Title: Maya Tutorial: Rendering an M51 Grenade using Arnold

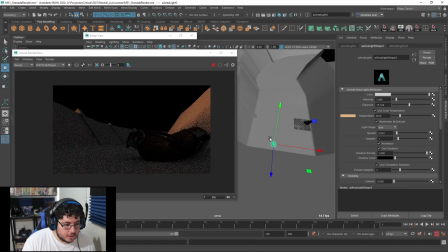[14:08]
going to get this thing closer and rotate it around so that we get a little bit of like a glimmer of hope right like a like a nice light like hitting
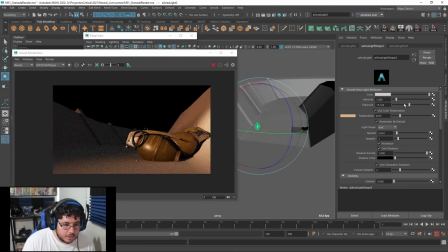[14:18]
the grenades just an angle that's making them the important piece of the of the element i'm gonna i'm not gonna go crazy
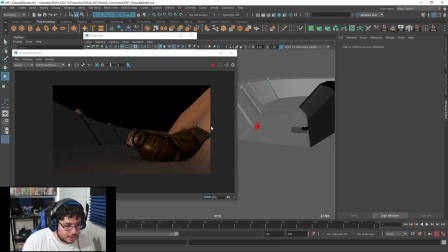[14:25]
i'm just gonna add a little bit of effect there see that so it's super super super subtle like it's not like intense at all one thing that's very important is
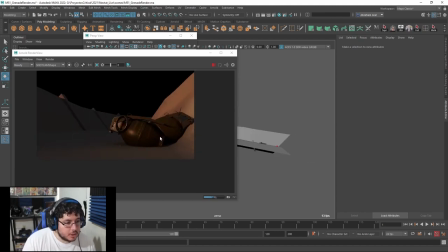[14:35]
how we use the environment to create more interesting shapes so I'm going to use just cubes here that are going to be off camera and these cubes are going to add forms and shadows into the scene that are going to really make the whole thing so think about
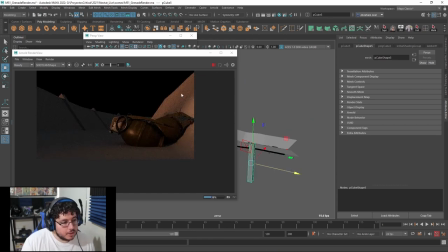[14:52]
like a tree right like maybe we'll have a tree here and see how now we have a shadow here that shadow it's really gonna allow me to to express that this is a living breathing world right and there's there's things that affect the way uh light and elements work same thing
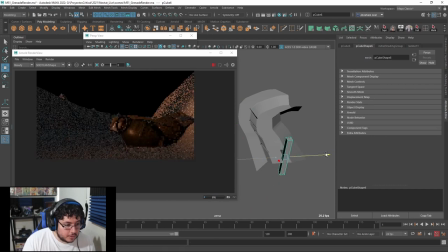[15:06]
here like i can add another cube go here in front of the of the grenades and i can use this cube to to block a little bit of the of the light that's going into the grenades kind of like a like a light blocker pretty much so
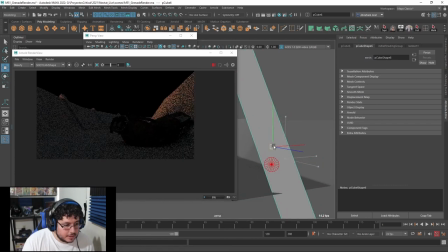[15:22]
if i want to remove a little bit of the like the light that's hitting the grenades I can just start moving this thing.
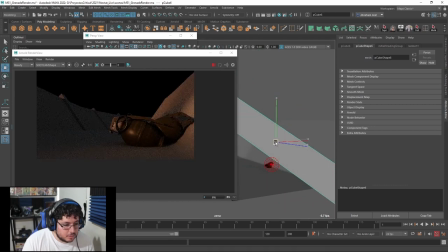[15:30]
For instance, I'm going to rotate this thing around.
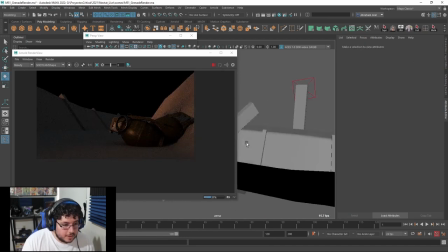[15:35]
And that way we can control in a very, like, we call it a Mexican way.
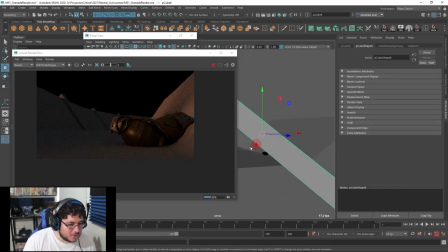[15:41]
Because it's not something that you might do on an actual production. Because this is going to stop a lot of things.
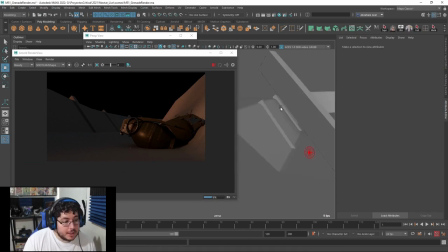[15:47]
But here it works really, really nice. Finally, we can add some sort of, like, rim light. Remember the rim light, which is really, really good. It's really helpful. So we're in the night. maybe there's a little bit of like moonlight or something and we're gonna have like a nice rain light hitting all the upper areas of our of our scene so i'm gonna hit hit stop right there
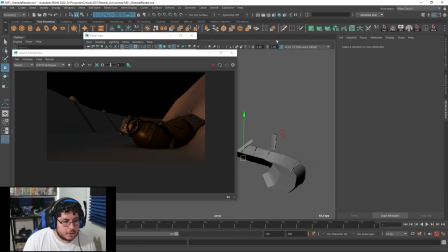[16:05]
i'm gonna go into arnold lights let's do another area light this is gonna be a big area light i want soft shadows and it's gonna be coming from the back here like this
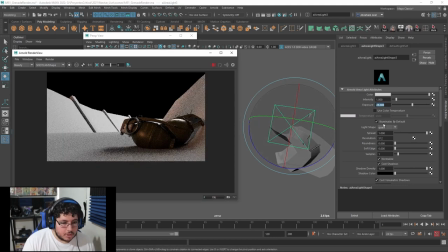[16:20]
let's start with like a high exposure there we go temperature we're gonna make it cooler not super cool we can go really high there now we start playing with exposure
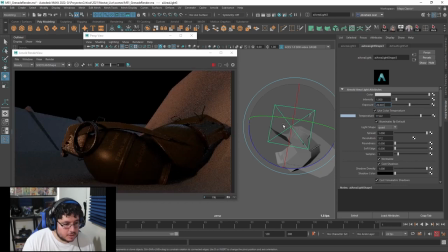[16:33]
it's just a little bit it's subtle right it's it's it's just a little bit of light here and there could move this around and and make it sure that we get like those nice little like hits there okay if I turn intensity off
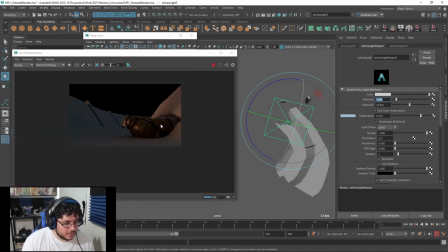[16:47]
you're gonna see how this thing is helping me balance the colors of the elements a little bit better and we're creating this very nicely now this doesn't mean that we're not gonna be able to get some very nice contrast later on we're gonna be able to do a lot of things in post-production I just want to show
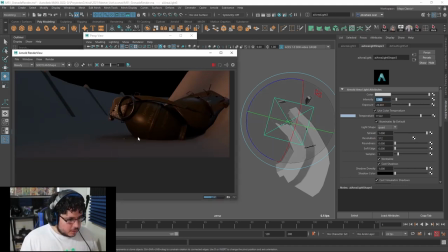[17:00]
you the general thought that goes into my head when we're doing this sort of elements so let's stop here
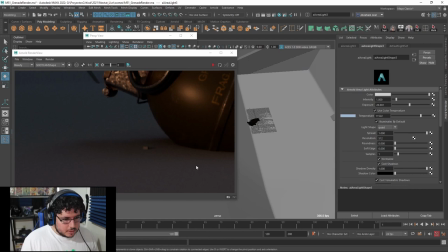[17:06]
now you can see there's a little bit of a cube there that's fine but it's it's contaminating the scene, so let's get rid of it.
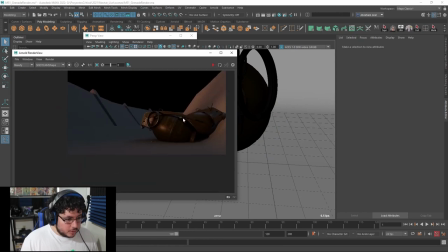[17:14]
And now let's talk about, what's the word? About the displacement maps, OK? So I'm going to save the scene.
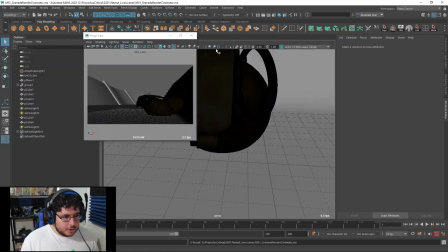[17:22]
Yes. And I'm going to jump into my height pressure.
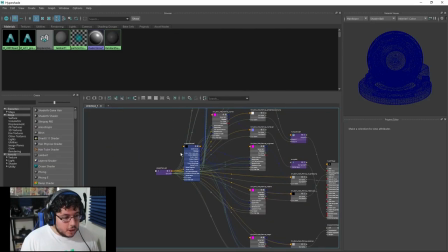[17:26]
Now, height maps, guys, are these things that we normally use to create displacement, right? We're going to be using the height map to create something called a displacement. And what displacement does is very simple. You're going to have your plane, your geometry, whatever, and you're going to divide the geometry at render time,
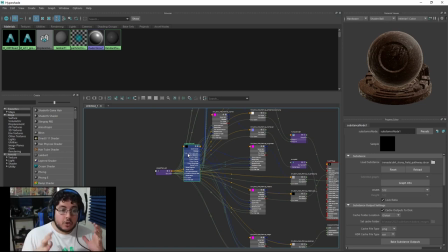[17:42]
and you're going to push and pull the vertices of that geometry to conform to the shapes of the displacement map. Usually, displacement maps are EXRs. They're very high dynamic range images. And the white points will push the vertices forward, and the black points will push them down.
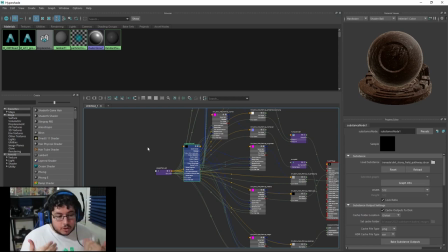[17:58]
So depending on how intense you want the effect, you're going to be able to modify that in just a second.
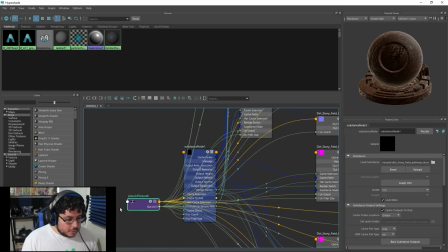[18:03]
So I created this substance node last time.